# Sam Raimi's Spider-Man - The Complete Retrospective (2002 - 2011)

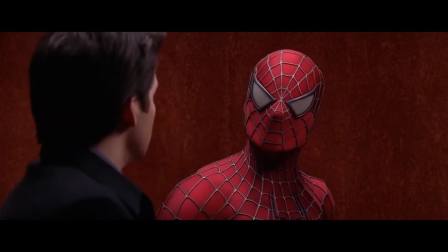(45:11)
So we've got some extended scenes such as Peter's birthday, some additional shots in two of the Doc Ock fights,
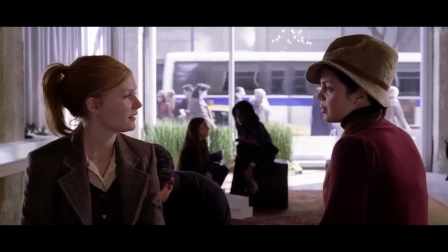(45:17)
an extended elevator conversation, and a conversation between Mary Jane and a friend as she talks about her indecision when it comes to John Jameson.
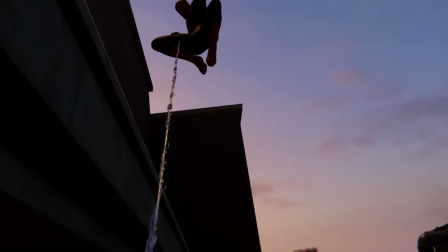(45:25)
There's an extra eight minutes here, and unfortunately none of it really adds anything aside from making the film just a bit longer.
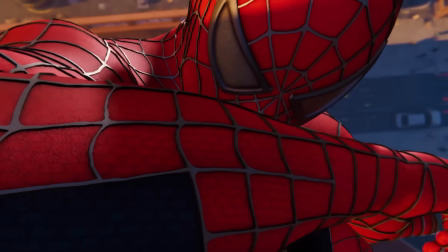(45:33)
And I don't even mean that in bad way, this is such a nothing extension.
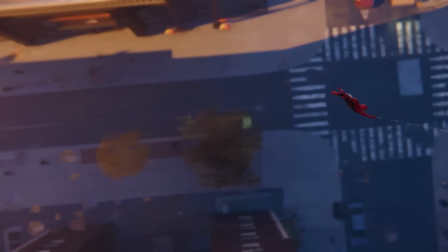(45:37)
I feel like scenes like the conversation between MJ and her friend are kinda good as it gives us a bit more insight as to her character and where she's at.
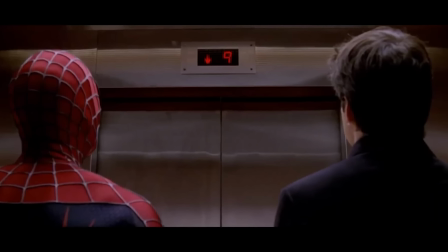(45:46)
But the elevator scene goes on far too long now, and the performance of the elevator guy has lost all of its subtlety, falling into feeling a bit more like a parody.
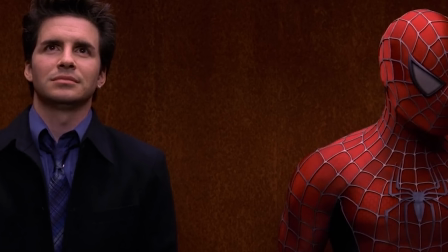(45:54)
The original elevator scene works so well because of the awkward pauses between the interactions.
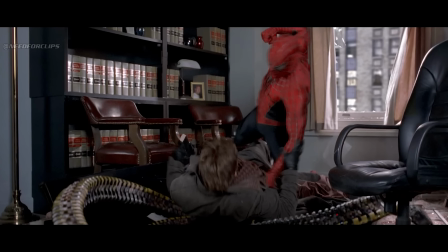(46:00)
The 2.1 version on the other hand is just non-stop quick-fire marketing jokes then there are the additional shots in the Doc Ock action
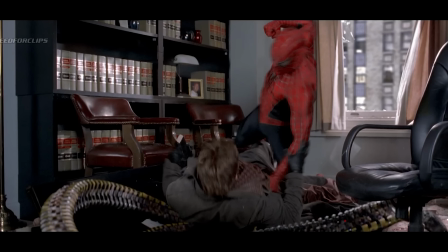(46:07)
sequences we've got a bit more of Spider-Man punching Doc Ock in the face during the bank fight which doesn't really add anything but more questions to
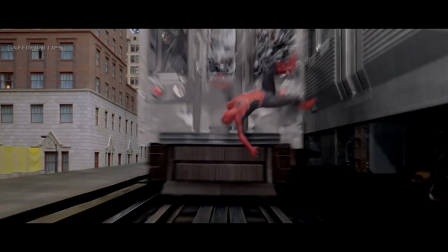(46:15)
ask about why Doc Ock's face doesn't look like a meatball after those punches and then we've got the shot where Spider-Man actually gets hit by a
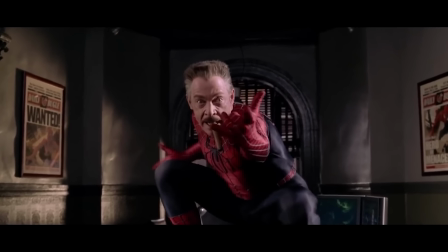(46:22)
train during the train fight and immediately gets back up alleviating any stakes as far as Spider-Man's mortality is concerned.
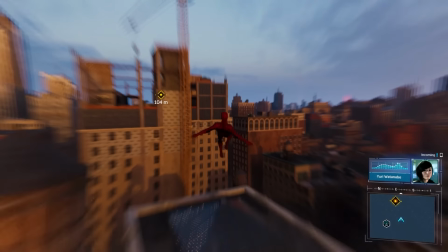(46:30)
To me the theatrical cut is definitely the stronger version of the film. Spider-Man 2.
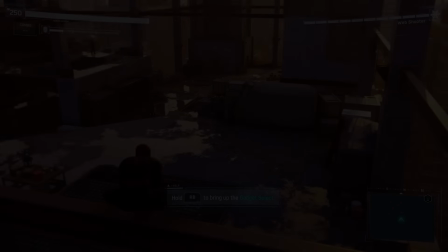(46:36)
It's a film that fires off on all cylinders with its action set pieces and
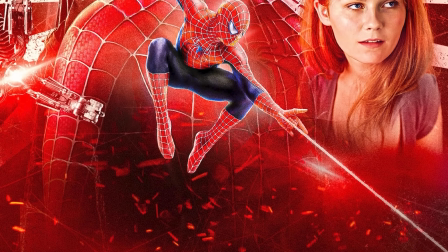(46:41)
delivers all of the spectacle you would hope for from a Spider-Man movie and then some.
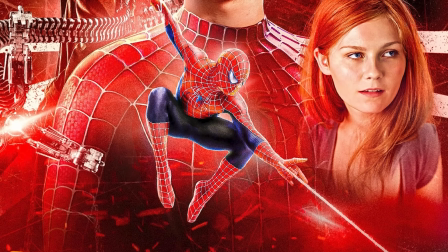(46:46)
But what separates it from other superhero films is the heightened interest in the humanity of its characters and the theme of dreams.
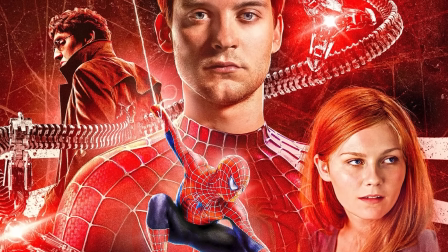(46:54)
Spider-Man 2 is mature, surreal, sad, silly, triumphant, fun, exhilarating, perfectly paced, tenacious,
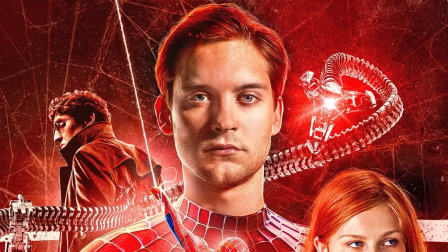(47:02)
confident and such a downright masterpiece that the reasons it resonates with fans in the way that it does
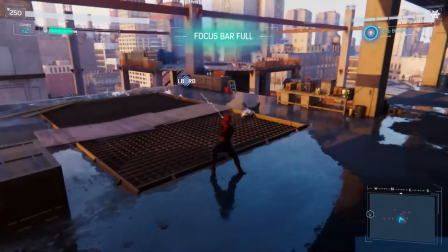(47:08)
after two decades are pretty damn obvious just looking at this film as a body of work.
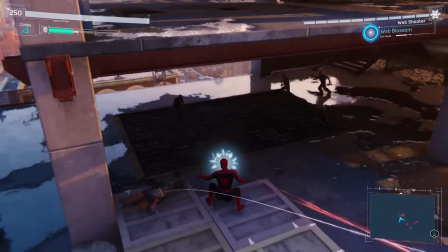(47:15)
Everything is done to such a high quality, such a high standard.
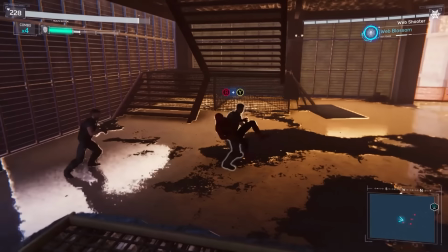(47:19)
Sam Raimi's directing is as good as it gets, the writing is as good as it gets, the performances are as good as you could get,
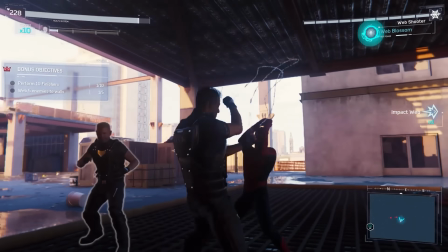(47:27)
the action, the choreography, the cinematography, the music are all as good as you could possibly ask for.
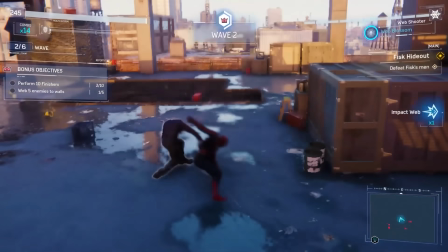(47:35)
So no, it's not nostalgia, you don't need to grow up with Spider-Man 2 to see just how much great quality stuff there is in this film,
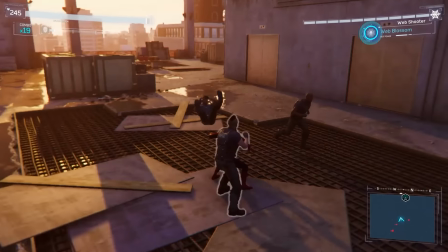(47:43)
you just need to engage with it.
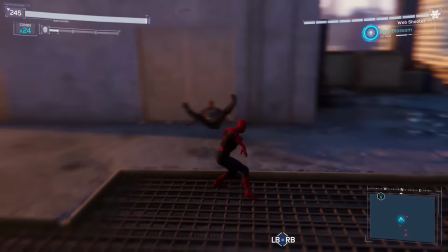(47:45)
I'm not saying that you have to like Spider-Man 2, but it is a film that absolutely commands respect.
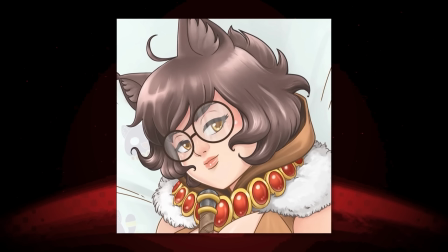(47:53)
Now before we go, I just, I want to treat you guys to a special surprise.
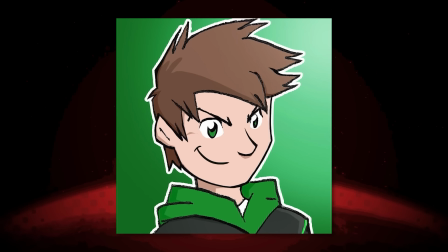(47:57)
So thanks to the help, support, and friendship of Surys from Surys the Skeptic and Nick from Game Apologist,
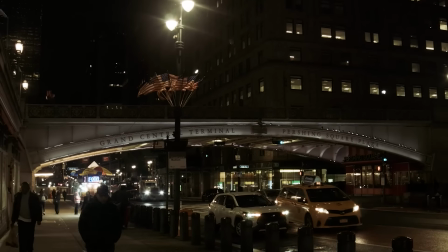(48:04)
I was able to go on a road trip of the East Coast USA. And one of the stops along the way was New York City.
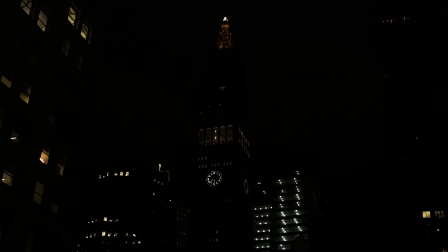(48:12)
It's been my dream to go to New York City since I first saw Spider-Man 2, all those years ago.
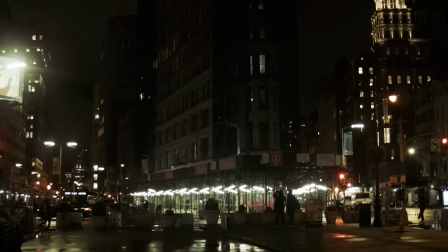(48:20)
And while this trip was nothing more than a stop on a longer road trip, it was a dream come true. I recall walking around as the Flatiron building just sneaks up on you.
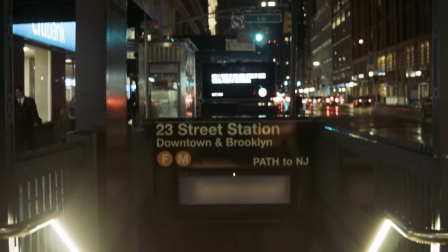(48:31)
The Flatiron building was of course the exterior of the Daily Bugle in the Sam Raimi Spider-Man trilogy.
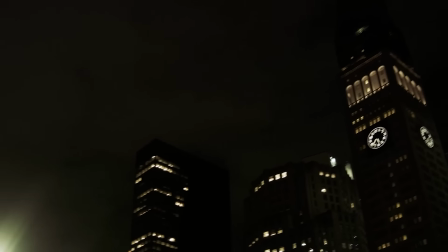(48:37)
This would be where J. Jonah Jameson would fire and unfire Peter Parker repeatedly after his crap photos.
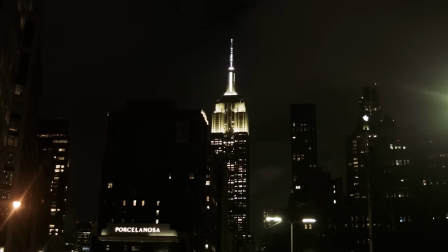(48:45)
Turn around and you are snuck up upon by the Empire State Building.
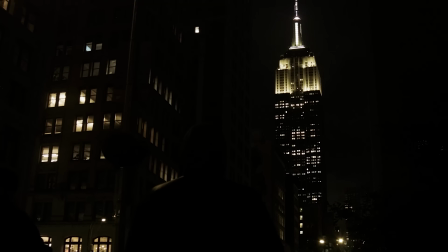(48:50)
This absolute Goliath would be the building Spider-Man would swing off of in the very last shot of Spider-Man 1,
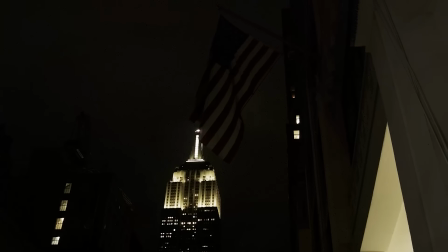(48:58)
and often serves as an attraction for Spider-Man fans to climb up in the Spider-Man video games.
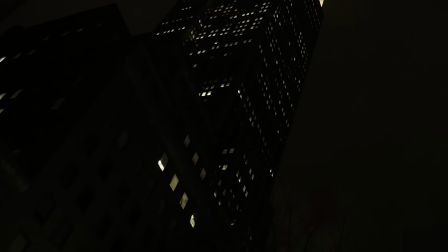(49:03)
This building is so high that the searchlights atop it cast a shadow of the building into the clouds.
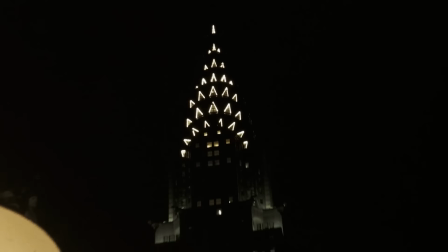(49:10)
We also saw the Chrysler building. It was here where the human spider reflected upon the death of Uncle Ben.